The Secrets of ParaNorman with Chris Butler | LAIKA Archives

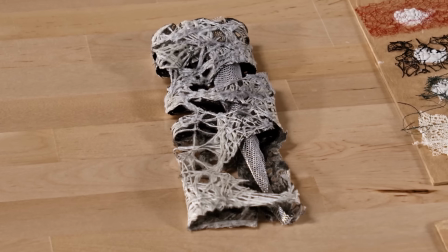We will create a maquette or a sculpt, and we will give that to the VFX department so that every time we have a CG element in the movie,
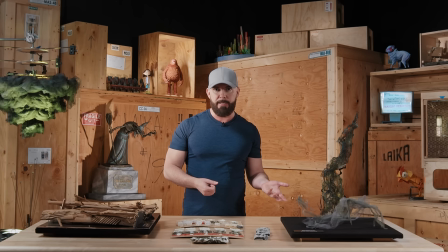it feels just like the puppets that are standing alongside it or the props that are nearby it.
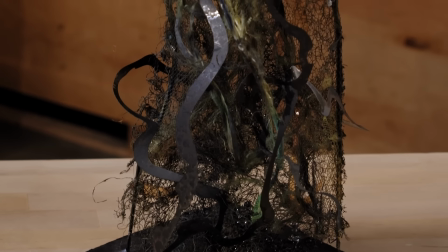This was one of the earliest Viz Dev pieces, and this was
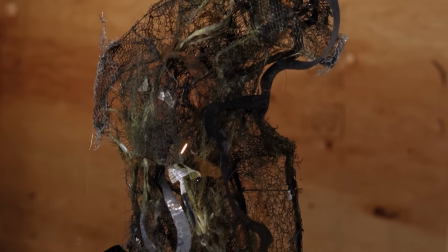just about the team experimenting with different materials to see
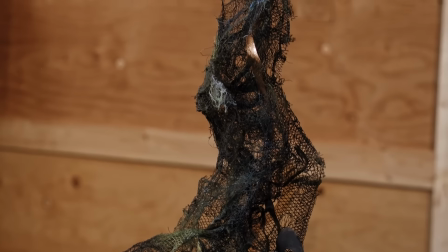what we could use as like a signature style for the clouds and for Aggie and the ghosts in the movie.
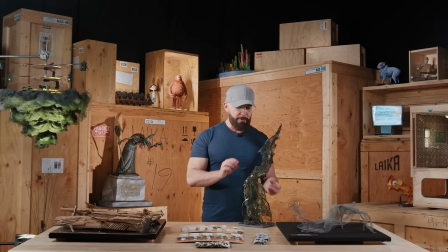It's kind of crazy looking, but there's a lot going on here that ultimately formed what you see in the movie.
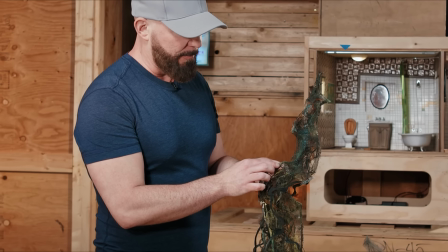So for example, this kind of netting, this mesh feel,
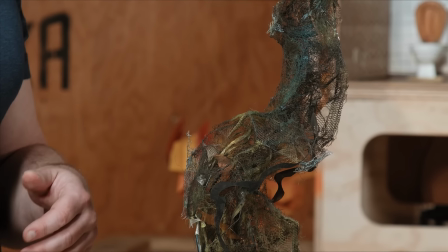led us to the idea of using tulle as like a key design fabric throughout the movie.
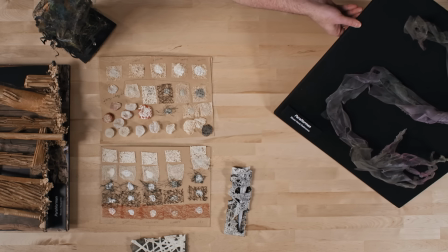Here we've got one of the spectral hands that comes out of the cloud.
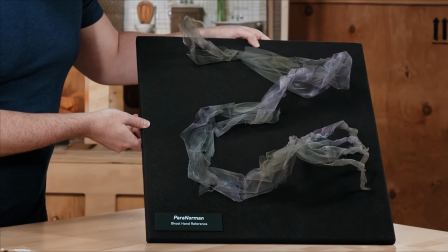It was a bit of a nod to the kind of old Evil Dead effects,
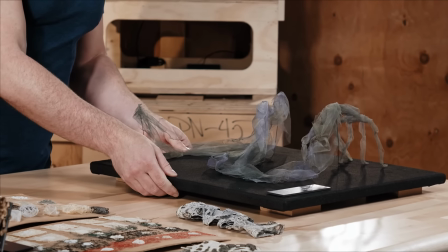but it was also embracing what was so successful about this early Viz Dev work.
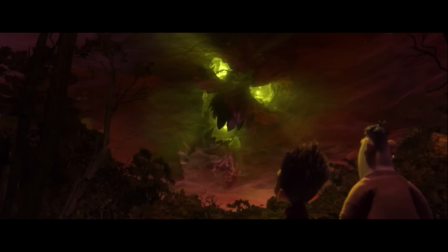It's her.
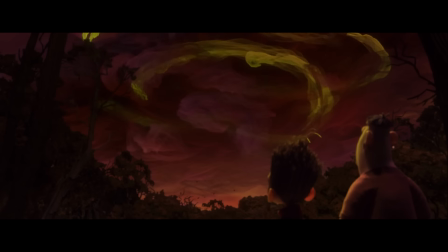The townsfolk of Blyth Hollow have a very particular idea about the witch. As far as they're concerned, she's this villainous old hag who put a curse on the town. And I wanted to make the audience complicit in this.
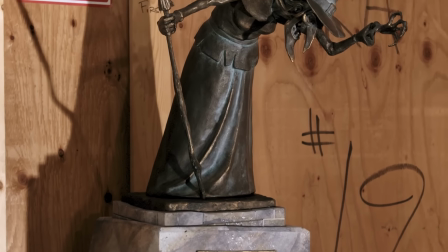So I wanted to use the design of the film to create this idea in the audience of what that witch was.
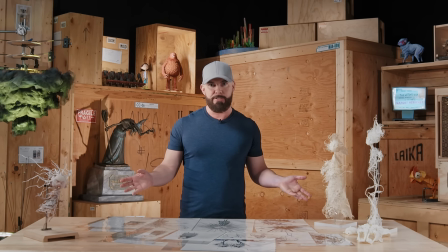This is a table full of early exploration for the character of Aggie, the witch's ghost.
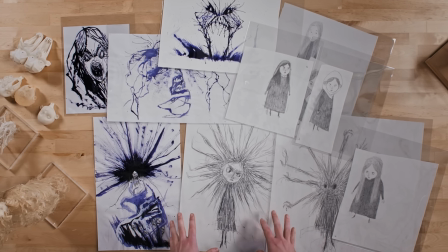Some of this exploration is my favorite in the movie.
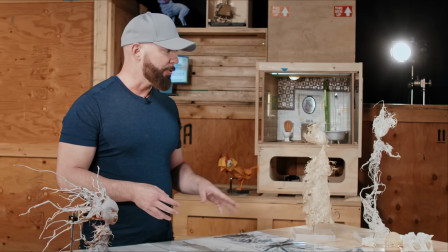And I remember those first instances of walking into the room and seeing these sculpts and thinking, we've got something really special here. The visual development department and the art department, they came up with some amazing ideas about how to visualize this angry little girl.
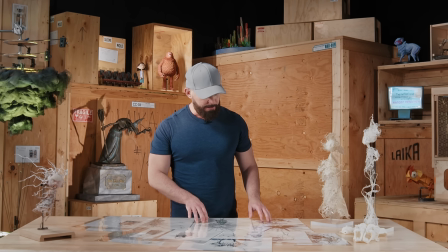I think it was Ross Stewart who first came up with the idea of blowing ink,
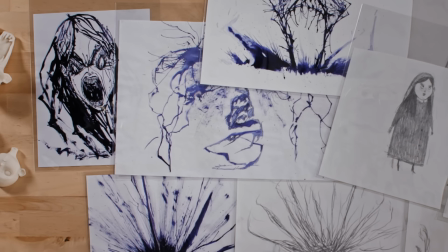because I wanted that anger to be manifest.
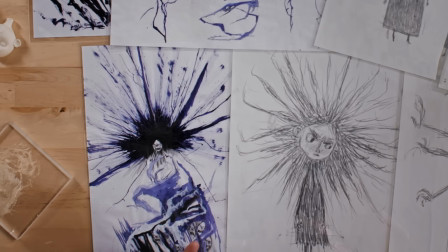She's so angry that it's become part of her body, it's become part of her imagery.
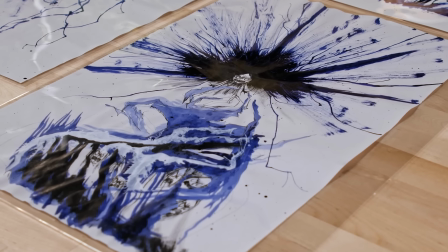And he came up with the idea of this electrical, all these like lightning bolts coming off her.
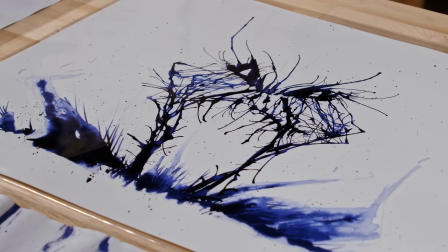So we have these amazing, really powerful sketches with ink blots that have been blown,
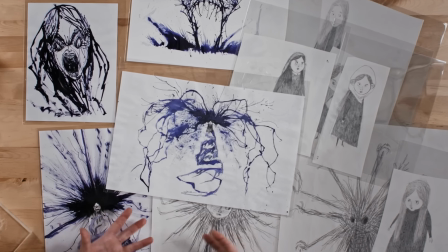and they kind of form these arcs of energy relating to Norman.
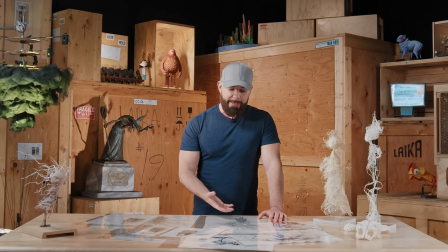Norman's hair stands on end. Aggie has the same gift as Norman. So what was the natural way to show that there are similarities between them? They are relatives. And so Heidi did this almost like Aggie has been electrocuted.
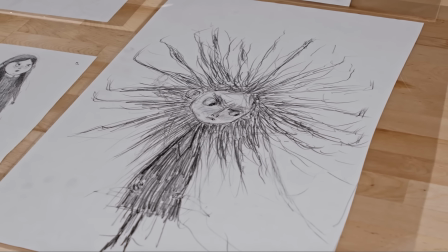So her hair is standing on end, but it's a lot more violent than Norman. So it's sticking out at all angles.
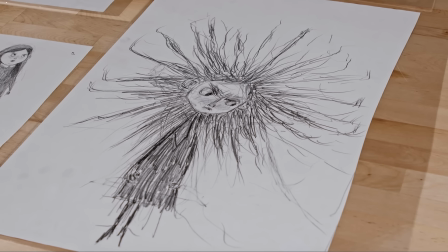It looks like she's been zapped with electricity.
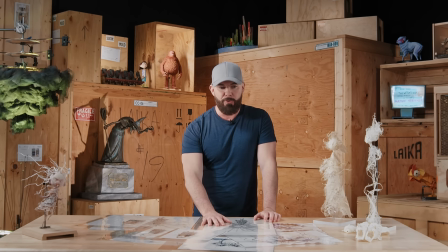And when I saw that, I was like, yes, this is something cool. How to create that in 3 dimensions though was the next trick. And so the Viz Dev department started coming up with these
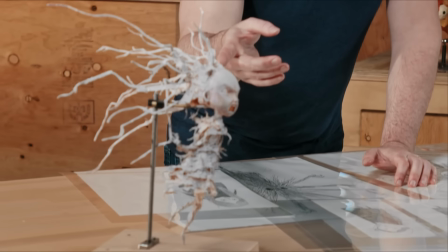exquisite sculpts, like the electricity that's suggested in this maquette here.
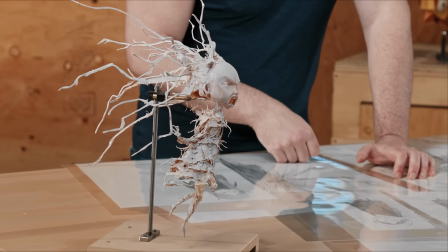I think that was done with glue.
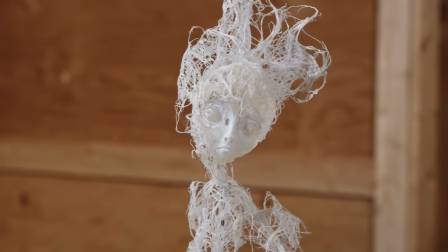I think that one is one of my favorites just because it's so delicate and there's real movement and energy in it.
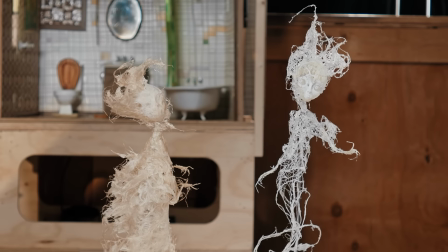And yet you've still got this little kid's face in the center, so you know exactly where to look.
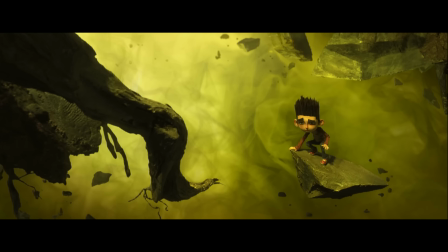They hurt me! So you hurt them back? I wanted everyone to see how rotten they were.
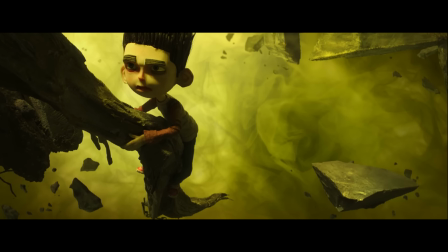You're just like them, Agatha!